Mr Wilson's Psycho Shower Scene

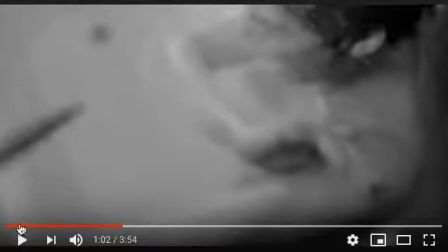492s
Okay.
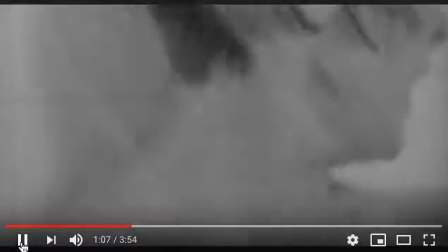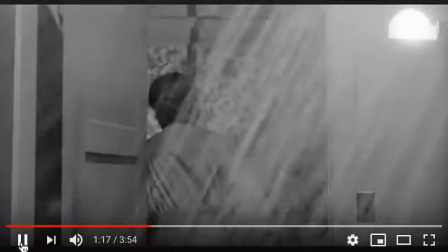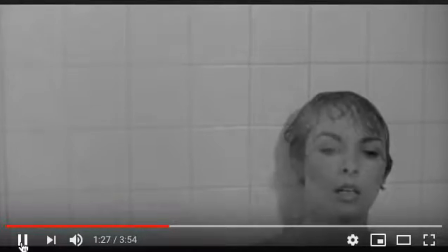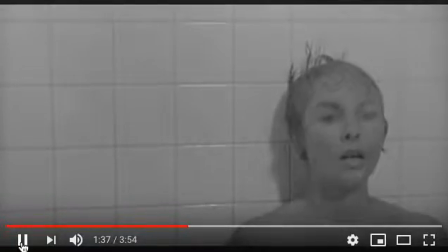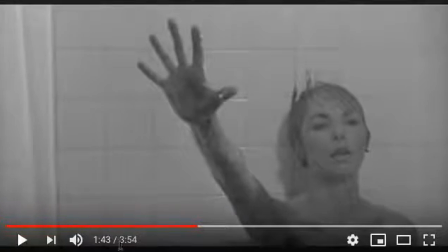533s
Okay, rather interesting shot. So this links in with that idea of the high camera angle when we're in the perspective of the attacker. Can you see how she's kind of reaching out?
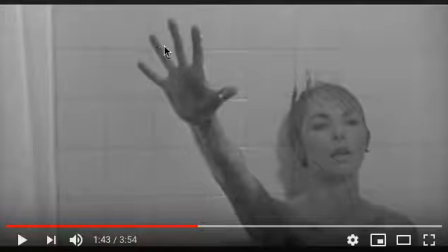547s
Almost feels like she might be reaching out to the audience, almost judging the audience as if we're the killers. Again, making the audience feel uncomfortable.
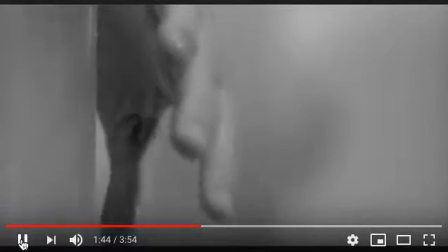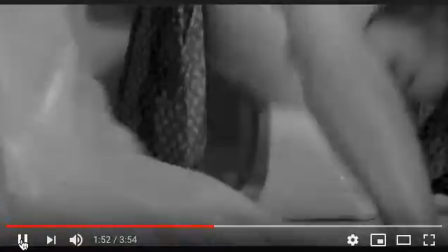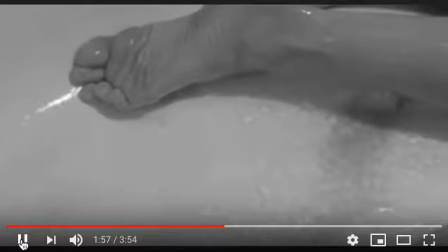571s
Okay, so we have this water as well.
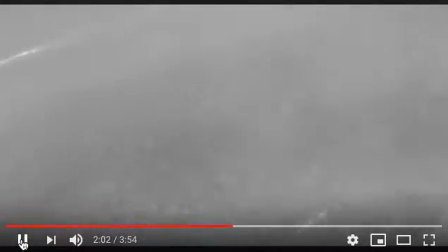574s
So the water itself can be seen as metaphorical, almost like
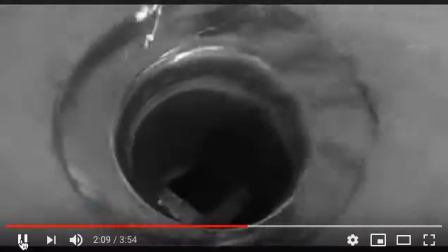582s
someone's life going down the drain. You can see this because the shot now cuts.
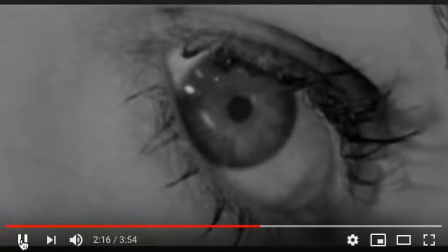587s
It's a fade cut or a blurred cut. It now cuts to the extreme close-up of Marion's eye,
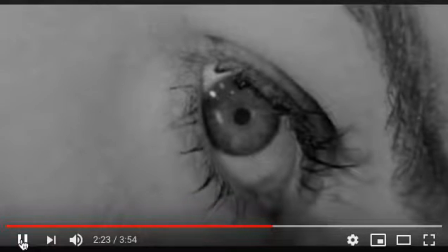596s
literally showing us that her life has just gone down the drain.
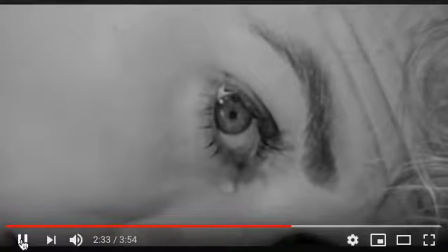605s
See the slight twist in the camera there as well, almost mimicking the twist in the water as it goes down the drain.
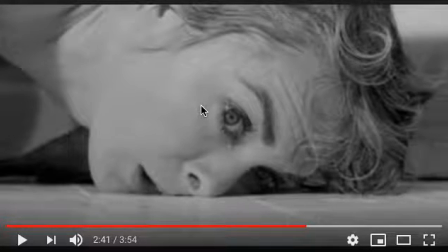616s
And finally, last thing, see how the water's been strategically placed, right? That's not accidental. So water droplets are put here, almost to show sort of sadness or remorse. She's lost her life. Her story cannot be solved.
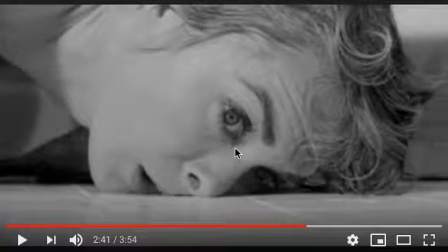634s
Her issues cannot be solved. She literally has tears in her eyes at the idea of dying.
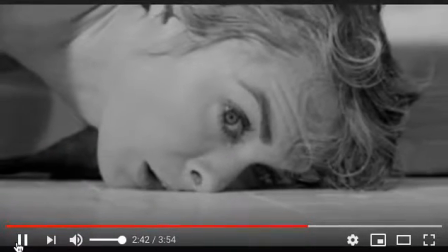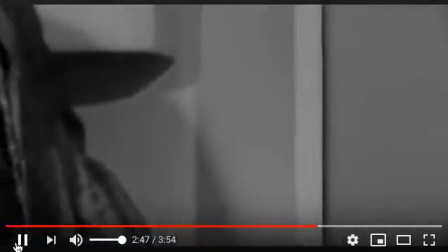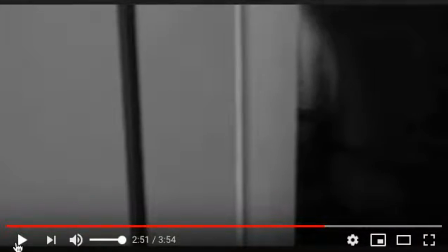650s
And then we pan away.
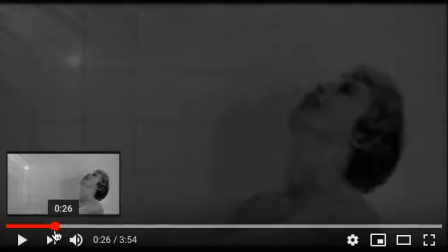652s
So, to recap, so the film itself starts off quite slow with lots of long shots,
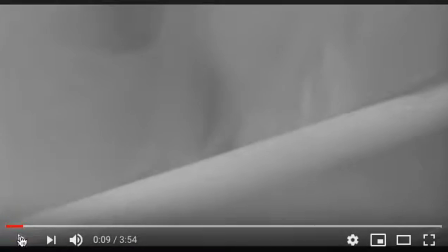660s
which forces the audience to kind of stare at something that they might be somewhat
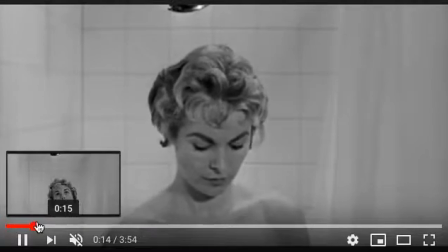667s
uncomfortable with, especially a 1960s audience. We then have
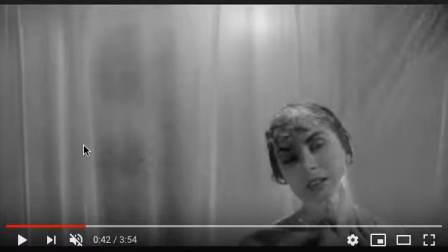675s
the positioning of Marion in the shower, leaving this sort of white space over the side, which again, as an audience, we would look at it and think and anticipate that something's going to come into the shot there.
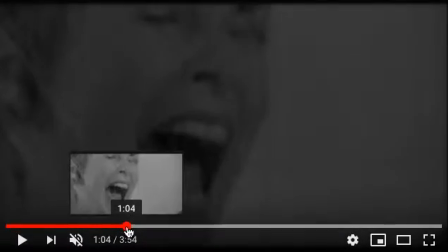689s
Then we have the knife attack, cut really, really quickly.
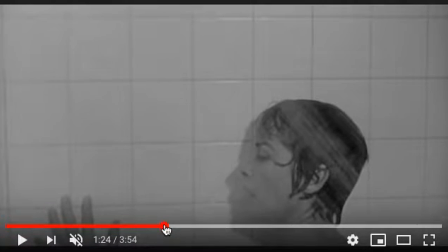696s
It's mirroring the quick cuts and quick knife attack of the attacker.
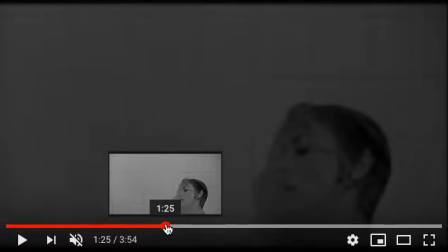701s
And we have our high and low angles.
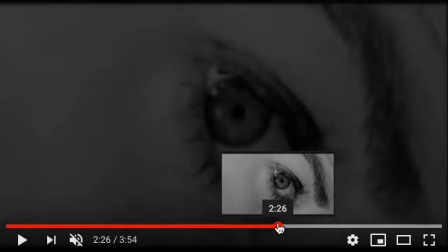706s
And then we have the water down the drain, as if Marion's life has been flushed away.
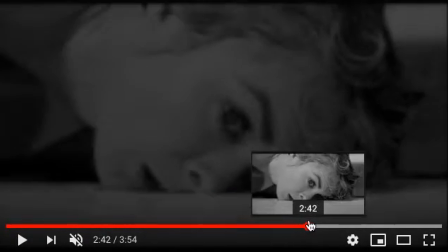711s
Right, done.